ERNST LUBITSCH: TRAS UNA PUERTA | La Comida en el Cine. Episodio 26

Bienvenidos a una nueva entrega de la serie La comida en el cine.
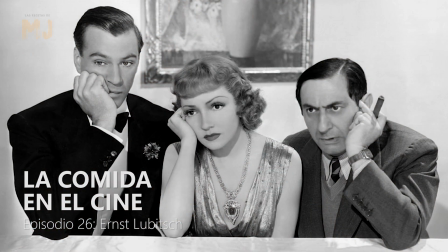0:06 Soy MJ y vamos a ver cómo utilizaba la comida y la bebida en sus películas el director alemán Ernst Lubitsch, uno de los grandes genios de la comedia clásica. Os dejo con Víctor y nos vemos en las recetas.
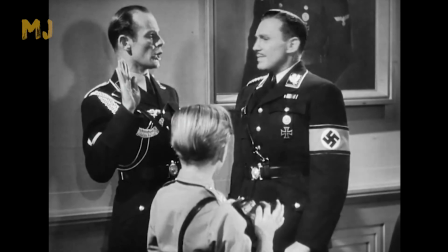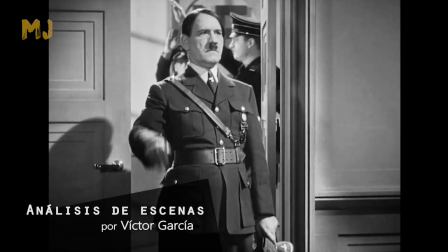0:30 Ser o no ser. La película más famosa de Lubitsch es una obra fascinante,
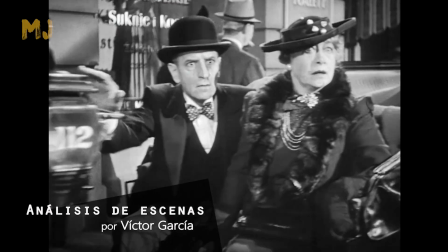0:38 donde el juego de la representación llega a un nivel de complejidad insuperable.
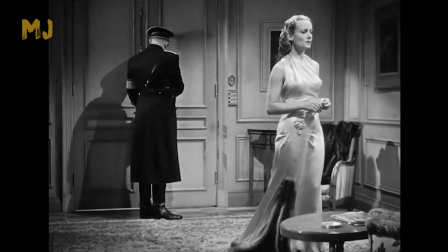0:45 Karol Lombard interpreta a una actriz en la Polonia ocupada por los nazis.
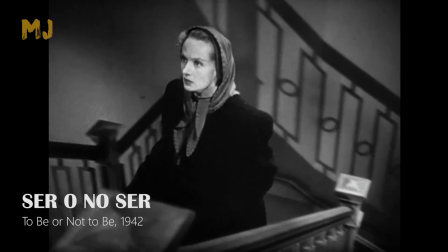0:51 De ser toda una celebridad ha pasado a una vida anónima, humilde y triste.
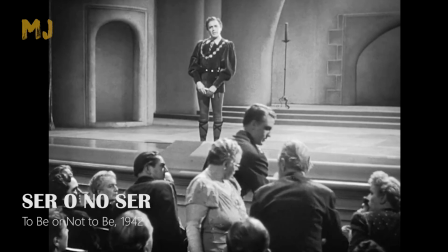0:58 Su situación da un giro cuando se reencuentra con el piloto con el que tonteaba a espaldas de su marido.
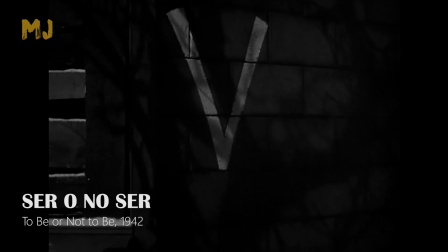1:06 Unida a la resistencia polaca, tendrá que representar el papel de cómplice con los nazis.
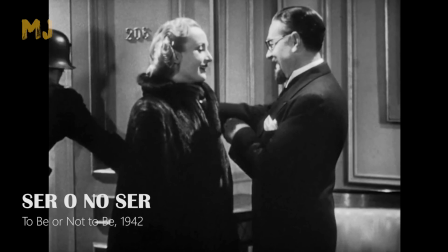1:13 Aquí la vemos, bellísima, desplegando sus encantos ante el hombre al que tiene que engañar.
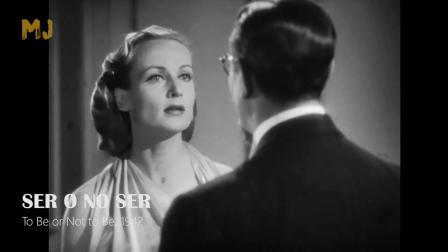1:20 Este la recibe con una mesa llena de comida, mucho caviar y champán.
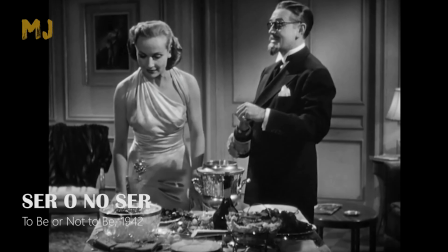1:26 La cara de ella resume en apenas unos instantes todo lo que pasa por su mente.
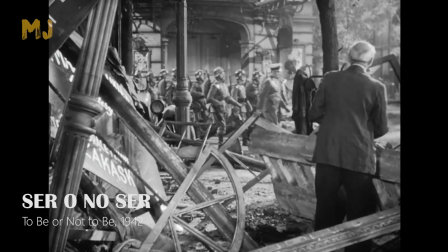1:32 El lujo perdido, la injusticia a la que su país está sometido y el descarado despilfarro del enemigo.
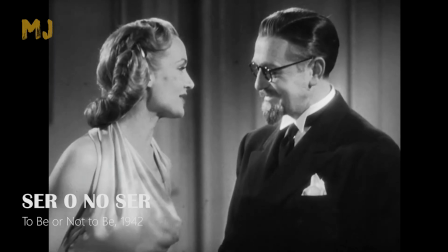1:41 A la vez que tiene que disimular que está encantada de estar allí. Y todo ello sin olvidar que estamos en una comedia.
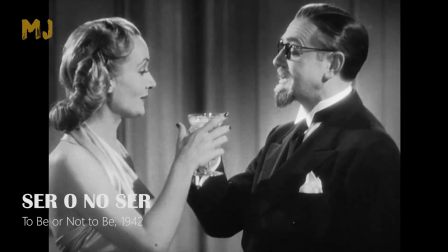1:50 Mirad cómo coge la copa de champán cuando él le propone, metafóricamente, una guerra relámpago.
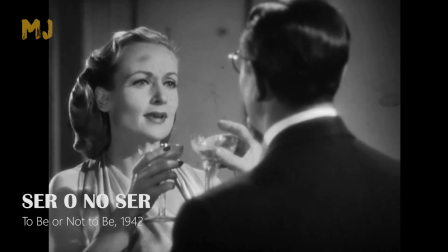1:57 Ella, sin perderle la mirada, responde que prefiere un asedio lento.
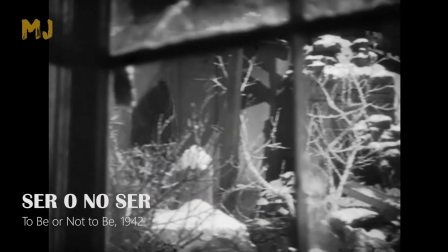2:03 Solo alguien como Carol Lombard, quien murió en un accidente de aviación tras concluir el rodaje,
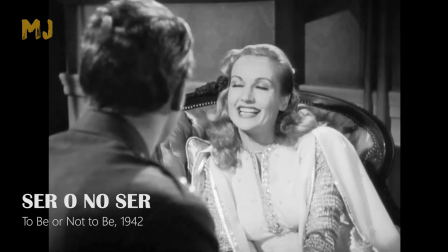2:11 podía expresar tanto con tan poco. Lubitsch, que inicialmente no confiaba en ella,
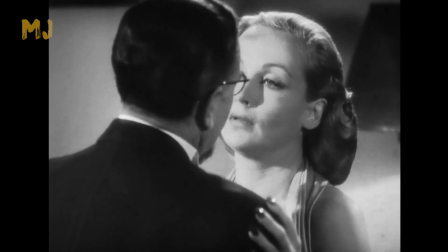2:17 deja que todo el peso de la escena caiga de lleno sobre el inacabable talento de la actriz.
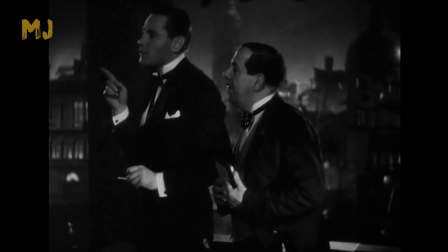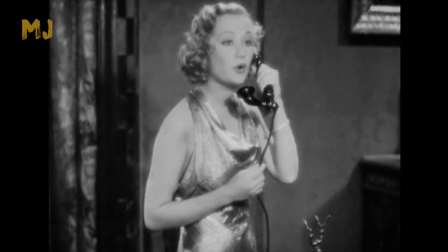2:33 La actriz favorita de Lubitsch era Miriam Hopkins, con la que trabajó en tres películas.
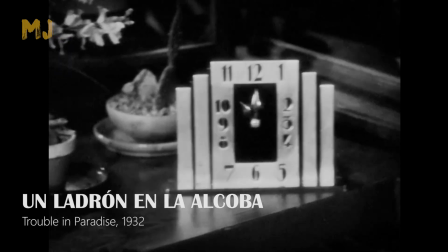2:40 La mejor de las tres es Un ladrón en la alcoba. El El llamado toque Lubitsch, el arte de sugerir en vez de mostrar,
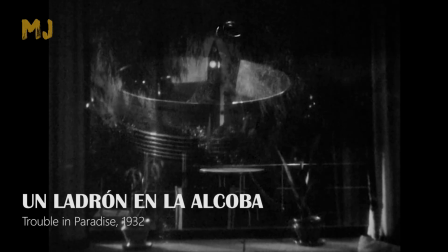2:49 valiéndose de la elipsis, el fuera de campo y, sobre todo,
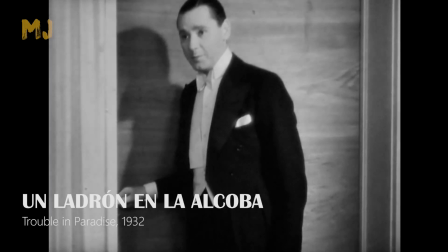2:54 la inteligencia y complicidad del espectador, se desplega sin limitaciones en esta comedia,
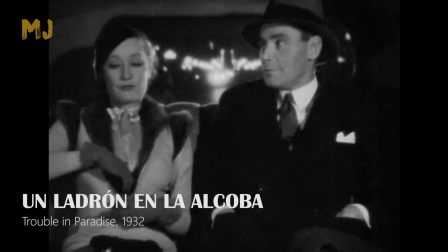3:00 en la que Hopkins es una carterista enamorada de un célebre ladrón, interpretado por Herbert Marshall.
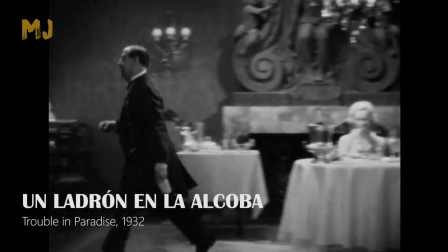3:08 En su primera cita están cenando en la habitación de un hotel en Venecia.
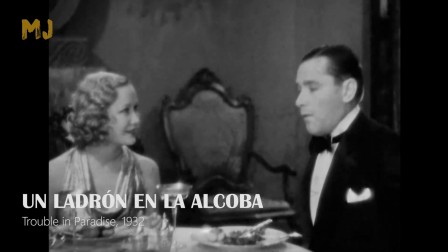3:13 Tras descubrir sus identidades mientras comen, un barrido nos lleva hasta la puerta.
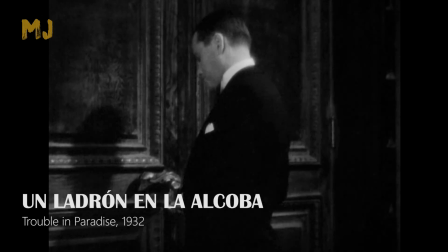3:21 Marshall entra en campo y cierra con llave. A continuación se cierra la cortina.
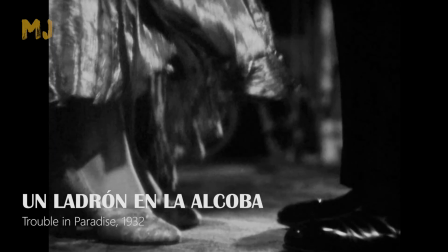3:27 Y pasa esto. Marshall zarandea a Hopkins hasta que a ella le cae la cartera que le ha robado.
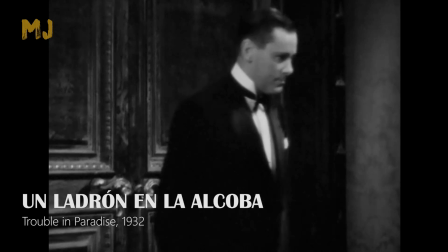3:35 Lubitsch juega con la anticipación, creando la ilusión primero de un encuentro sexual,
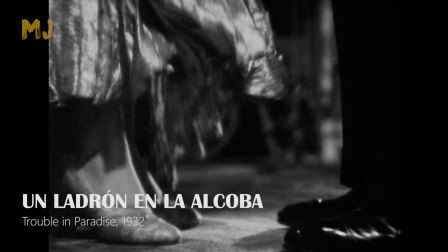3:41 luego de una reacción violenta, para acabar con una situación cómica,
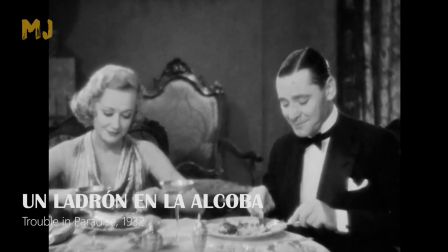3:46 incrementada cuando siguen comiendo como si nada hubiera pasado. El sexo vendrá justo a continuación.
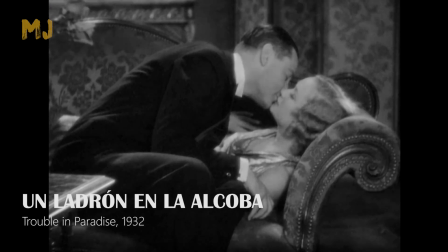3:55 Se besan en el sofá. Un encadenado sobre el mismo plano, sin ellos, solo el sofá, sugiere que ya están camino de la cama.
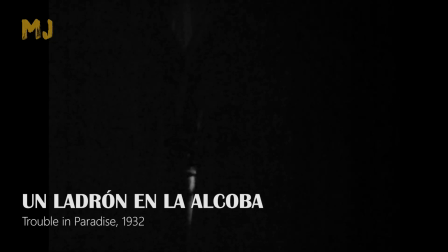4:04 Las cortinas se abren y comprobamos cómo el interior está a oscuras.